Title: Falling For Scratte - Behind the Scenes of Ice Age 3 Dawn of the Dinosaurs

making, sometimes like you find like characters that really stand out and become this like happy surprise in the story.
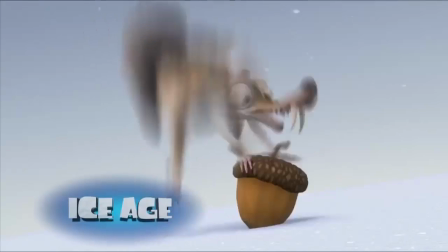And Scratte was one of them.
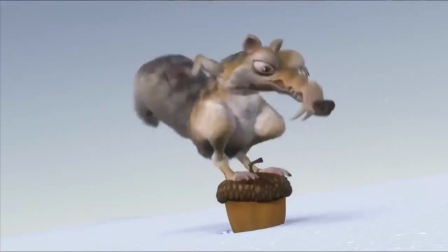Scratte was one of the characters that we developed for Ice Age 1, and it came from a need to find an opening sequence for the movie.
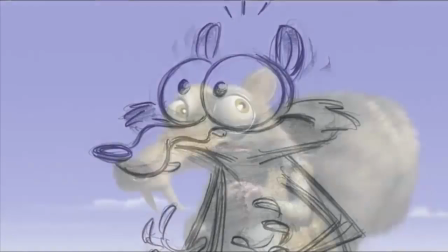So we went through Peter's drawings, and there it was. We added the saber teeth, and we gave him an acorn, and this whole issue was born.
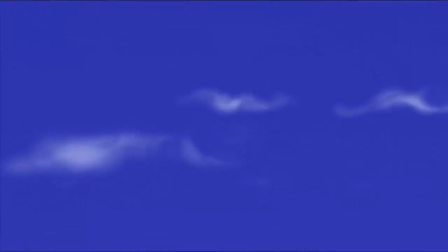And that's when the idea of that glacier sequence became the opening of the movie. Very simple storyline, no dialogue, just having this little character just run for his life with the one thing in mind, the nut.
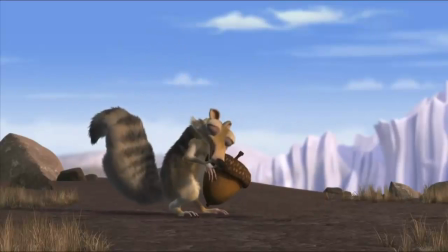People just loved it. Everybody who saw that sequence just could so identify with this poor little guy that he just got a life of his own,
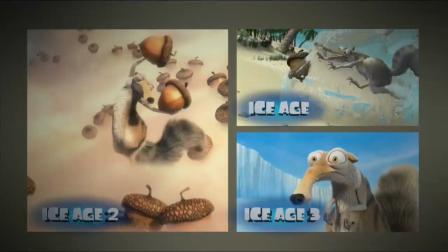and we just ended up using him throughout all 3 movies. Scratte sequences are a dream in a way because it is pure animation, just to have fun and do slapstick and not be tied down by dialogue.
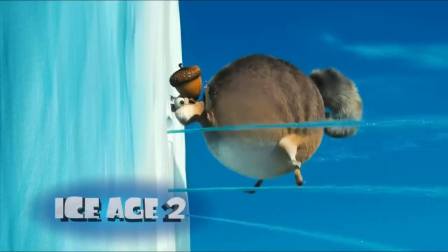But after 3 movies, it does get challenging because it's okay, what have we not done with this guy? The most important thing in the Scratte's universe is his acorn.
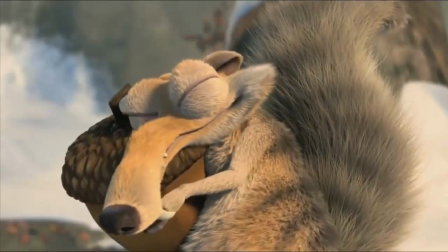That's all he cares about.
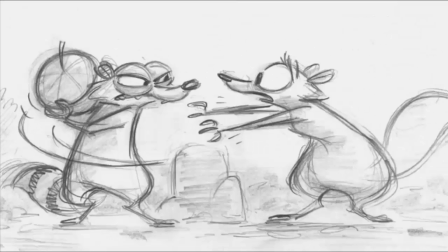And writers came up with something brilliant by coming up with the one thing that could possibly compete with that, and that's Scratte.
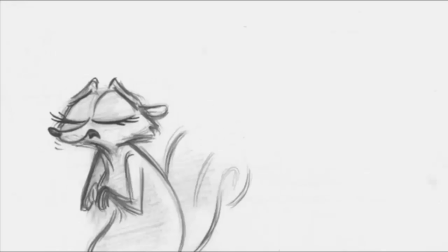Scratte is the perfect foil because she's beautiful, she's cunning, she's everything that he isn't.
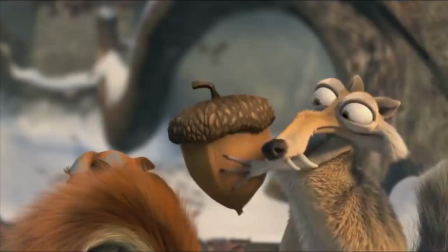When I was designing Scratte, I knew she had to be the opposite of Scratte.
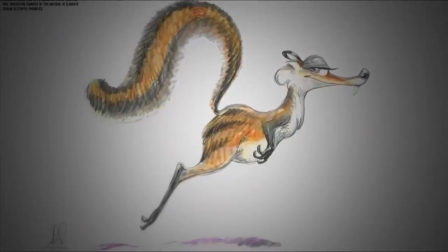So she had to be beautiful. She had to be smart. All the things that he's not. Scratte is this nervous, twitchy character, not particularly well-groomed.
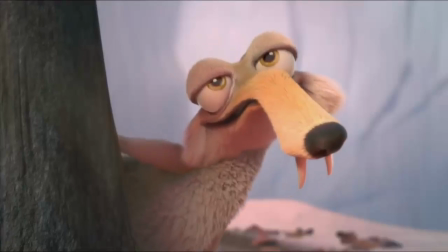She's elegant and smooth. He just wanted her to look as beautiful as she could be, because Scratte has to look at her and just fall in love immediately. So we give her long eyelashes with a little bit of blue, like, so we just make her really feminine and funny.
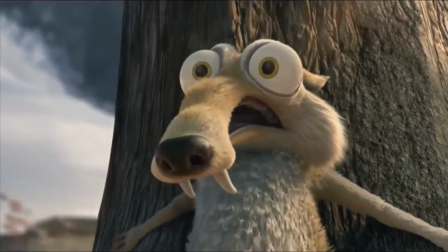Scratte did start out being a lot more instinctual, and then we started seeing her look.
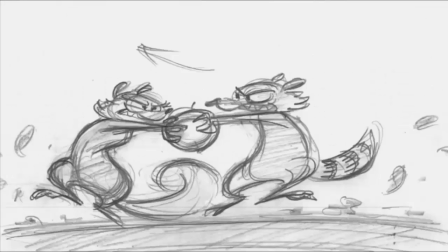Playing against Scratte actually worked a lot better, and that's where it started to mold her personality.
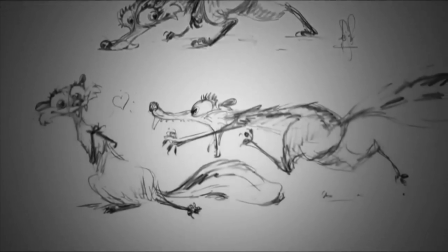Her movement's really different because she's very straight with her poses. Scratte will pop and just jerk into emotion.
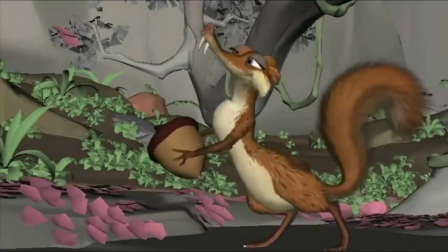She'll do a swirl. The uglier and the more disheveled and pathetic you get Scratte, the funnier he is.
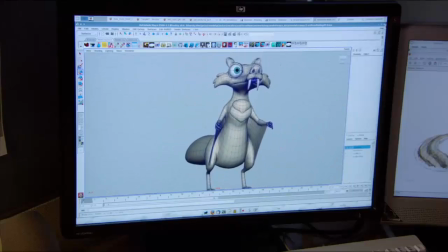But you always have to make sure she's looking as good as possible, and that's where the comedy is, the contrast between the two.
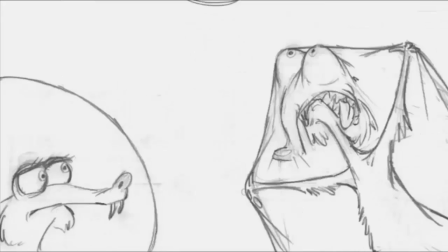And we kind of thought, what if both Scratte and Scratte have the same goal, the nut? Like, we can create this great fun little kind of like spy versus spy kind of thing that they keep like trying to outsmart each other to catch the nut,
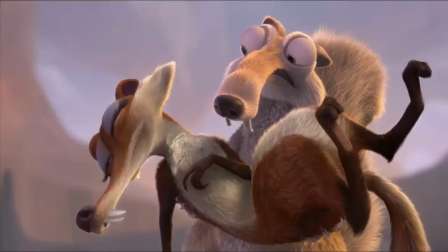and then therefore by doing that they find love. Then the concept came up with the love triangle: Scratte, nut, and girl. Scratte. The Scratte sequences in general are not scripted. They are all invented in story and with the director.
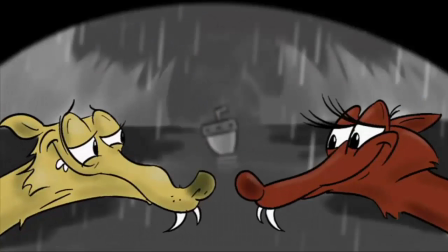Carlos definitely had the idea of, you know, the Scratte arc, meeting the girl, and a basic idea of what would happen,
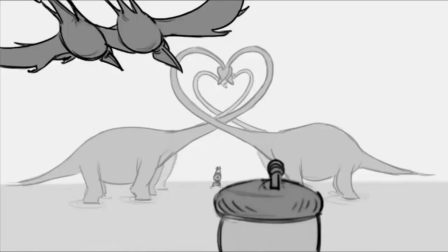but as far as every individual sequence, they leave it to us.
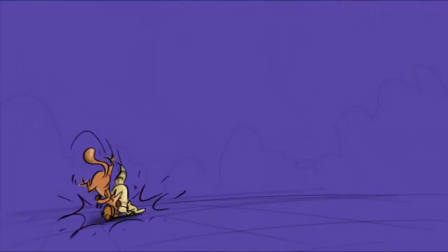The first thing we do is the first rough pass. Rough, dirty, awful-looking drawings, and then you pitch them in front of the whole room.
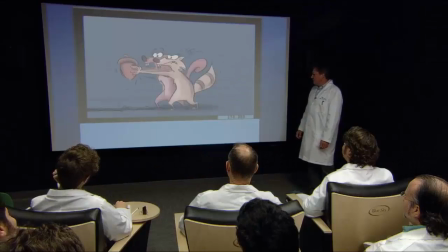You act it out, you do voices, you're really trying to get the room to laugh. And then falls like a rock. The Scratte tango sequence, that was my assignment, and I thought, well, okay,
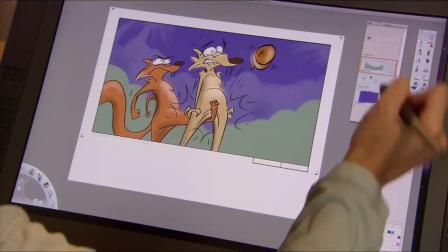they need to be fighting over the nut, it's gotta be fun and funny, and so then the next part was me just trying to sketch out the choreography,
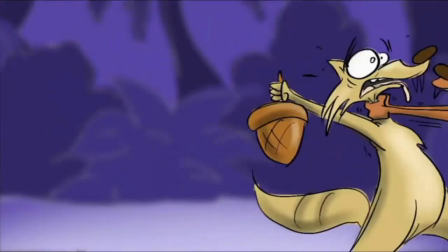seeing how it would work with their tails, and bringing squirrelness into a human dance. Just weeks of just doing gags. And then Carlos basically just picks his favorites, and the tango was born.